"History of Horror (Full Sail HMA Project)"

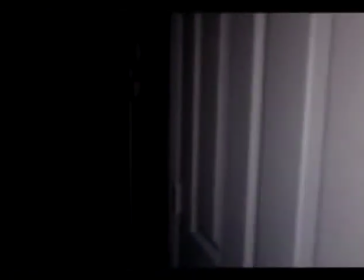1s
He
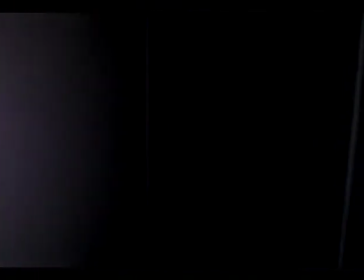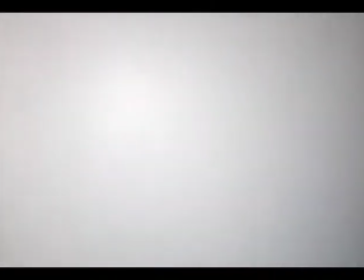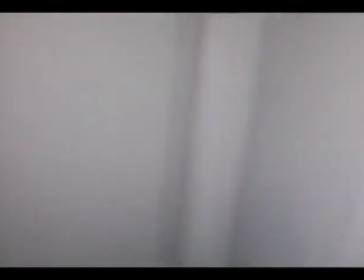traced back to Horace Walpole's 1764 novel, The Castle of Enchanto. Horace's gothic style of writing led to shocks and scares on every page. Another writer, known as Edgar Allan Poe, helped lay the foundation for the horror genre. With his dark settings and grotesque characters, he left readers with a vivid image in their minds.
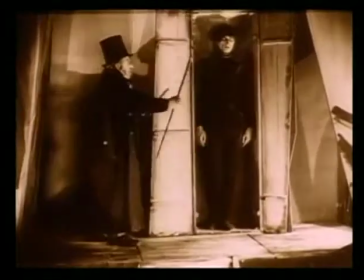77s
In the 1920s, silent films started showing up, and with them also came silent horror films.
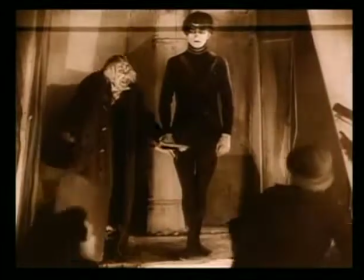83s
Many of these films looked to European legends and folklore for their stories.
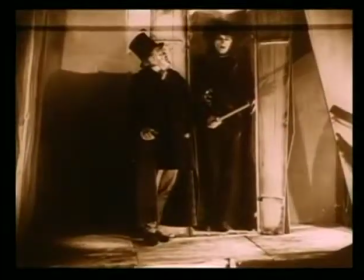90s
1919, the cabinet of Dr. Caligari,
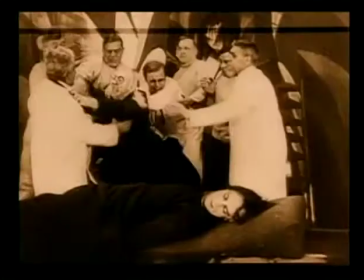93s
also known as the granddaddy of all horror films, gave us a trip inside the mind of a madman.
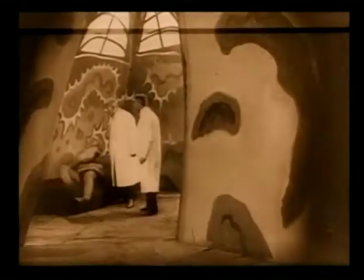100s
The narrator takes us through this story of murder and mystery, and the way he envisions it twisted.
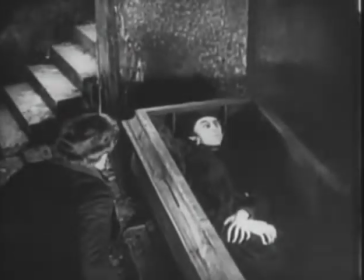107s
1922 Nosferatu is the very first movie of its kind, a vampire movie.
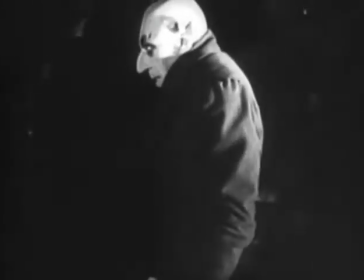112s
Makeup transformed the actor into a disfigured bloodsucker who latches on to his helpless victims.
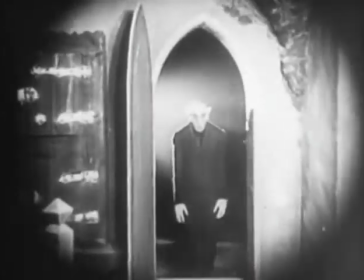118s
Many different techniques were used in this movie such as lighting and shadows for effects and stop motion.
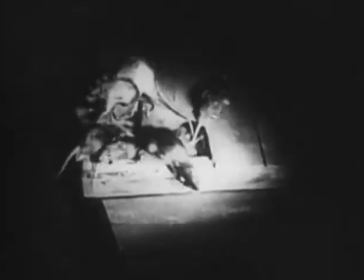124s
Taking the story from Bram Stoker's stage play Dracula and changing the character's names led to legal trouble for the director.
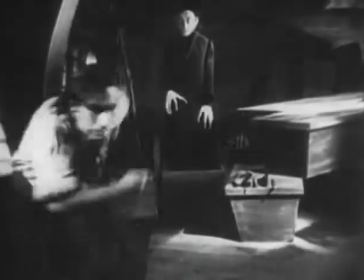132s
But for its time, Nosferatu's use of makeup and effects had the vampire's face and actions imprinted in your mind.
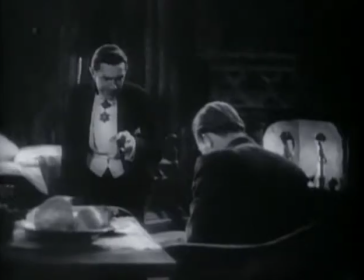142s
Moving to the 1930s, horror movies seem to have been reborn with the addition of sound.
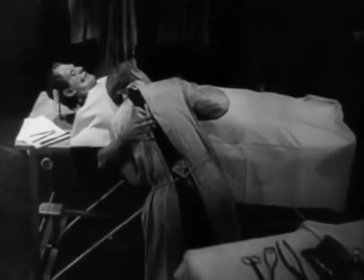147s
Not only was sound a big thing, but so were creatures.
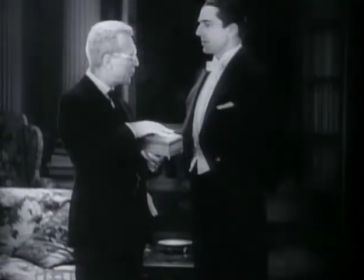150s
1931, unlike Nosferatu, Dracula, played by Lugosi, resembles a human more and not a feral creature.
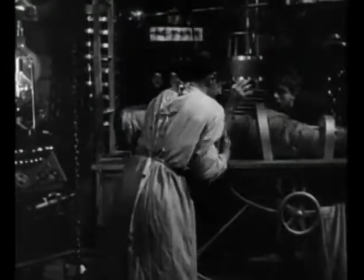157s
With sound, Lugosi's evil laugh cannot be unheard. Also in 1931, Frankenstein was released on screen.
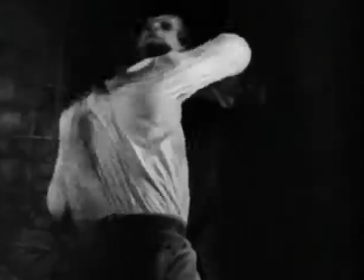166s
The name of the film came from an obsessed scientist who creates artificial life that
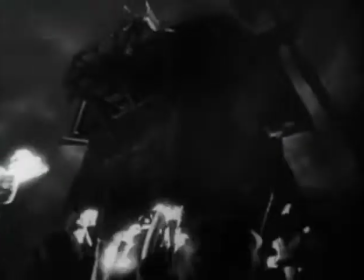171s
terrorizes the countryside due to being mistreated by society as a whole.
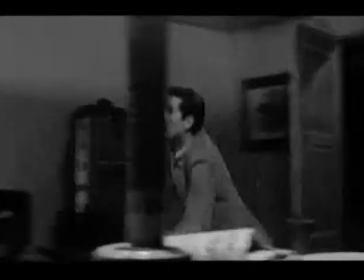176s
In the 1960s, horror movies turned from creatures to actual people with Alfred Hitchcock's movie, Psycho.
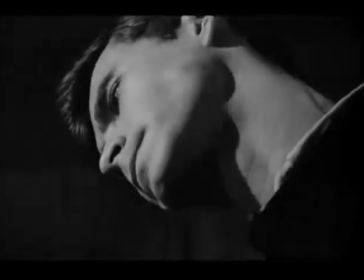184s
This movie presented the audience with a normal man and at the end really showed his true colors.
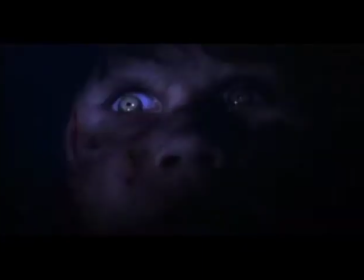190s
A big movie that was released was The Exorcist in 1973. This movie has been voted scariest movie of all time.
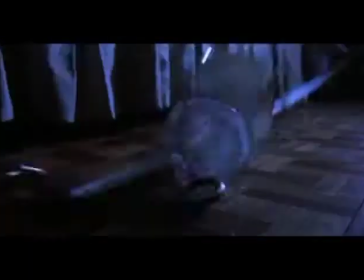199s
This is not your normal horror film. With little to no humor in it, this movie takes the subject horror 100% seriously.
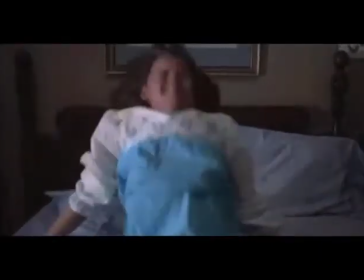207s
With its amazing special effects for its time and the bone chilling music, this movie is a definite horror classic.
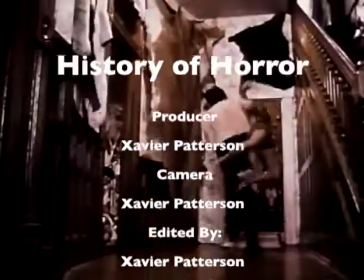214s
While a couple horror movies have broken away from the original horror mold, many stick to it.
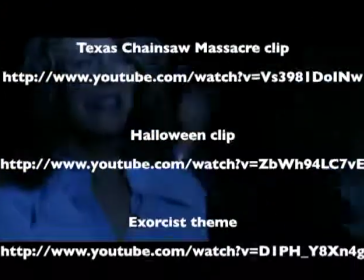221s
But for today's modern movies, we can only begin to imagine what the killer will do next,
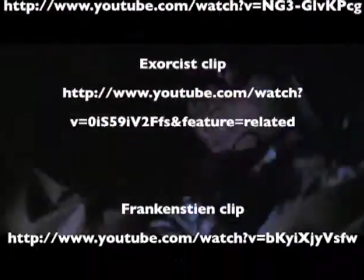226s
what monsters lurk in the dark, and what demons will haunt our nightmares.